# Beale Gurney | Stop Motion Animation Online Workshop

Hi, I'm Beale. I'm going to be tutoring this workshop in stop motion animation online.
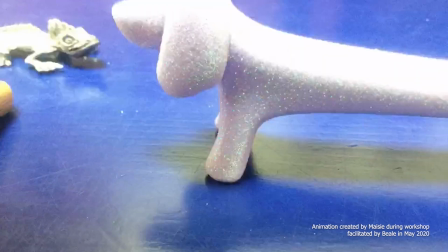11s
So this activity is about getting started making stop motion animation without even having to design any characters or props or anything.
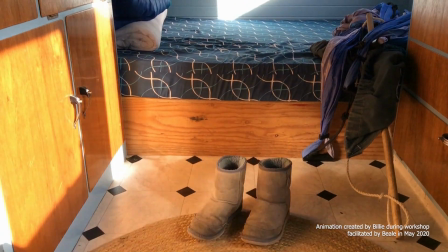17s
So the point is actually having a go and seeing what the app does and how you're going to use it. It is a little bit backwards. So in a professional animation, for example,
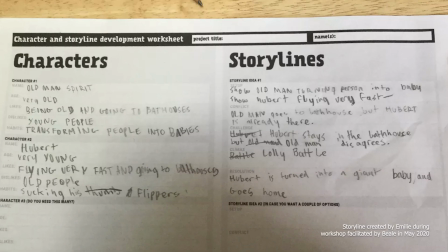27s
what would happen is there would be an idea for the animation and there would be a story and a script and some voice actors and the characters would be designed. A lot would happen before the actual animation. But this way we get to jump straight into using the app.
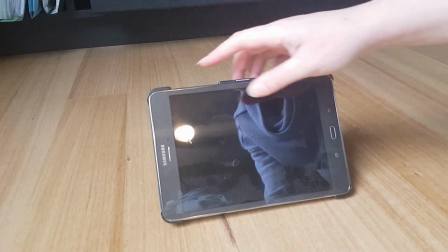40s
So you'll need to get your tablet and you need to open up the Stop Motion Studio app.
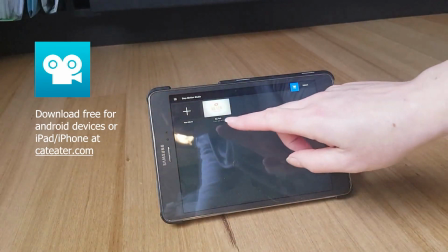44s
When you open it for the first time, you will probably have to click through a few menus and then you click New Movie.
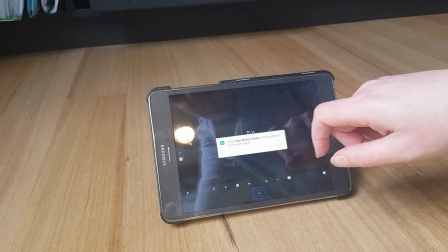50s
So this is where we take the photos. You need to allow to take photos.
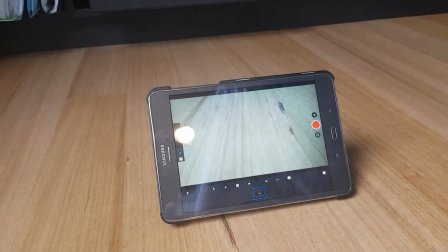54s
So once you've got the app open and you're in a movie, all you need to make an animation is a couple of objects from around the home. I'm using little pencil sharpeners. We're just using existing objects for this one so that you don't have to take the time to make a character.
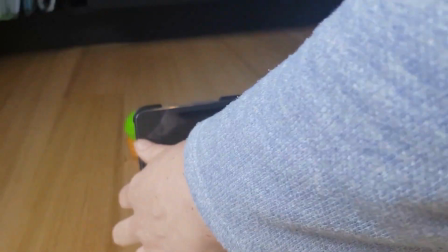70s
You need to get it set up so that it's pointing in the right direction, so it might take a bit of fiddling getting it set up so that everything's in the right spot.
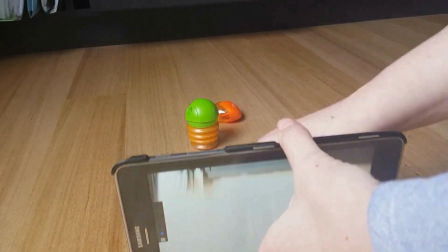77s
So maybe put the prop in front, put the little object in front and make sure that the camera's pointing at it and that you can see it in the frame.
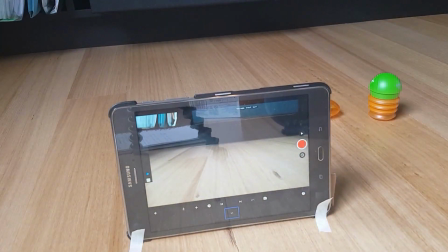85s
And then make sure that everything's going to stay put. You might want to use masking tape or cardboard or whatever.
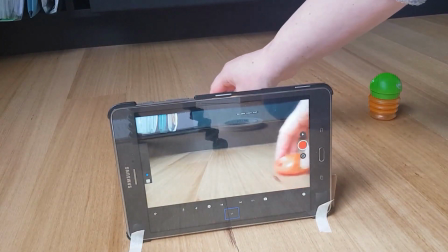91s
Once you've all got it set up, that's when you start taking the pictures. So each picture is called a frame in the animation.
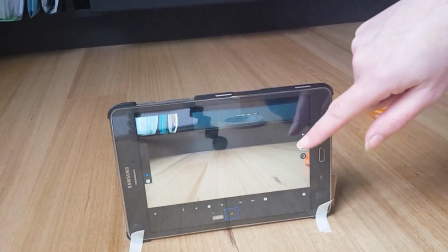97s
To get started, I like to take a picture before my character or my object is even on the screen.
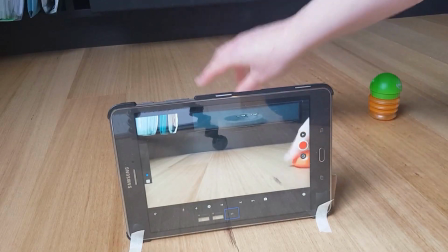103s
So I'll take a little picture and then I'll move the character along into the screen just a little bit and take another picture.
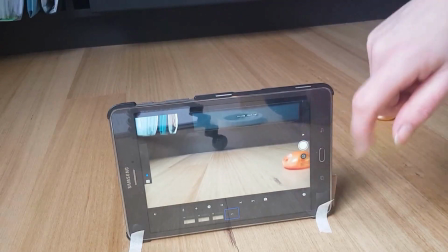109s
And then I'll move it a bit more and take another picture, and move it a bit more and take another picture.
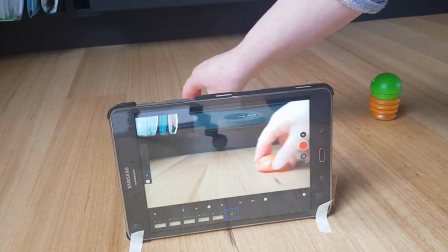113s
Notice how little it's getting moved each time. That's actually quite a lot of movement.
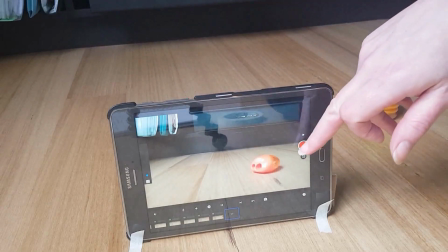119s
If you want something in your animation to move quite slowly, then you need to have more frames.
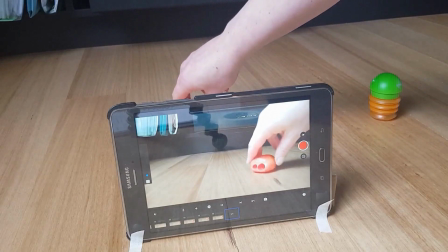124s
So the more frames, the slower the movement. Here I've got it so that the little pencil sharpener turns towards the camera.
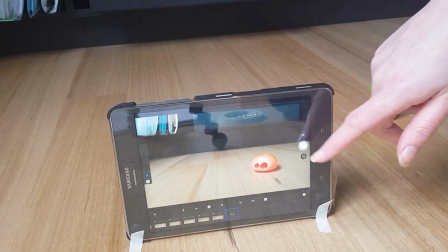131s
And then what I'm doing here is I'm taking a few pictures in the same spot without any changes, and I'd start turning it back around and it moves on. You can see that I didn't do my job very well here because as I take the pictures and press the button on the screen, the tablet is wobbling.
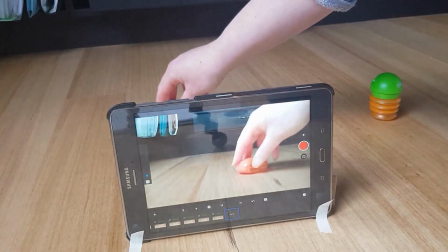146s
So that means the animation will be a little bit shaky when it plays. So if you can get your tablet to stay sturdy, that's even better.
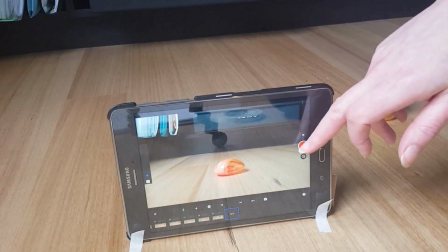154s
So after a while, I'm going to try bringing a second object in.
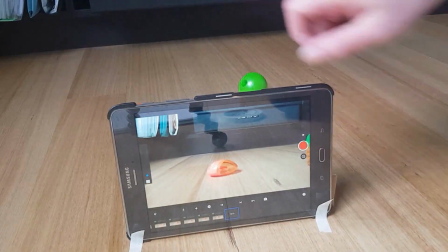157s
Now this makes it extra tricky because for every frame, that is every photo, I need to move both objects just a little bit.
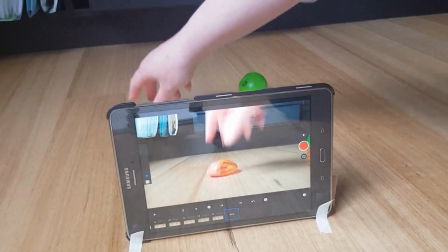164s
And I need to keep track of where they both are.
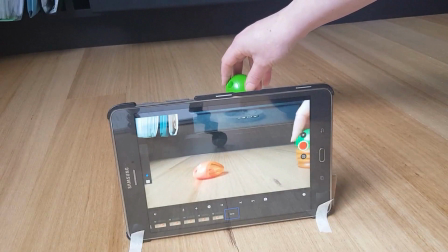167s
So what I'm going to do is I'm going to bring this green pencil sharpener in and he's going to chase the orange one and he's going to catch up to him.
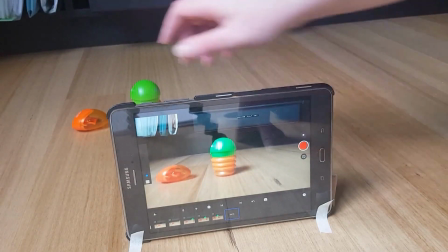178s
When he catches up to him, I'm going to make him pause and the orange one will turn around
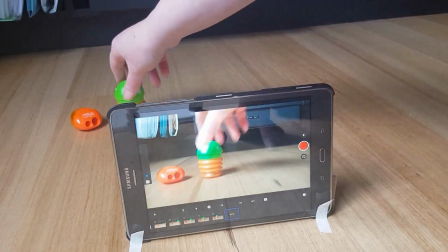191s
and the green one will freak out and run away.
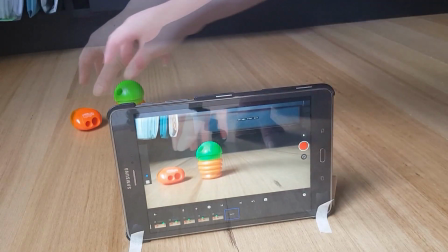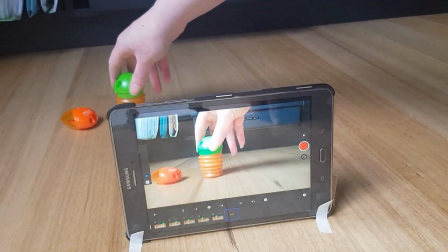200s
I'm using this little pop-up feature of the pencil sharpener to make it look like he's freaking out.
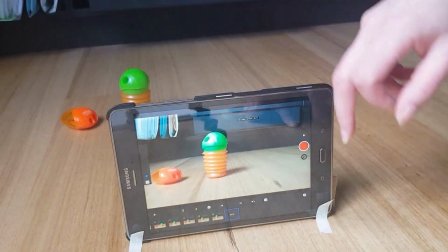204s
And as I do all of this, notice how along the bottom you've got pictures coming up.
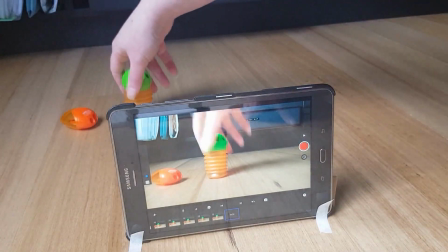209s
So each one of those is one of those frames. When I'm running the green guy out, I'm moving him much further for each picture.
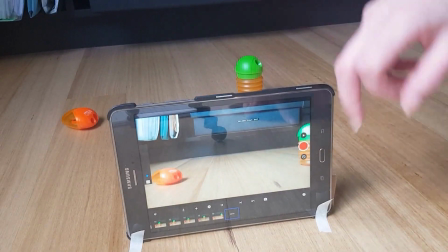216s
He'll be moving faster because there are less frames. Finally, this green guy is exiting, the orange one's just still sitting there.
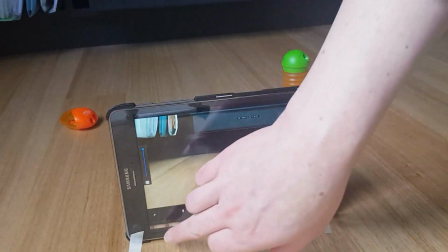223s
So you notice how the bottom there you can scroll along on the frames. You can actually delete frames, so you can delete pictures and you can go back along and insert any along the way.
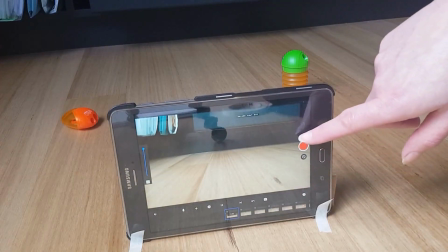231s
So when I'm finished, I can press the play button and see it all play through.
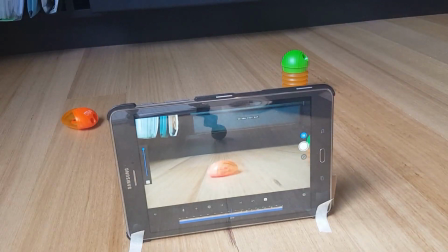236s
And it will cycle through the frames over and over again so you can check on it and you can get a feel for your timing. And that's about it. So have a go, get started animating and think about those tips and tricks.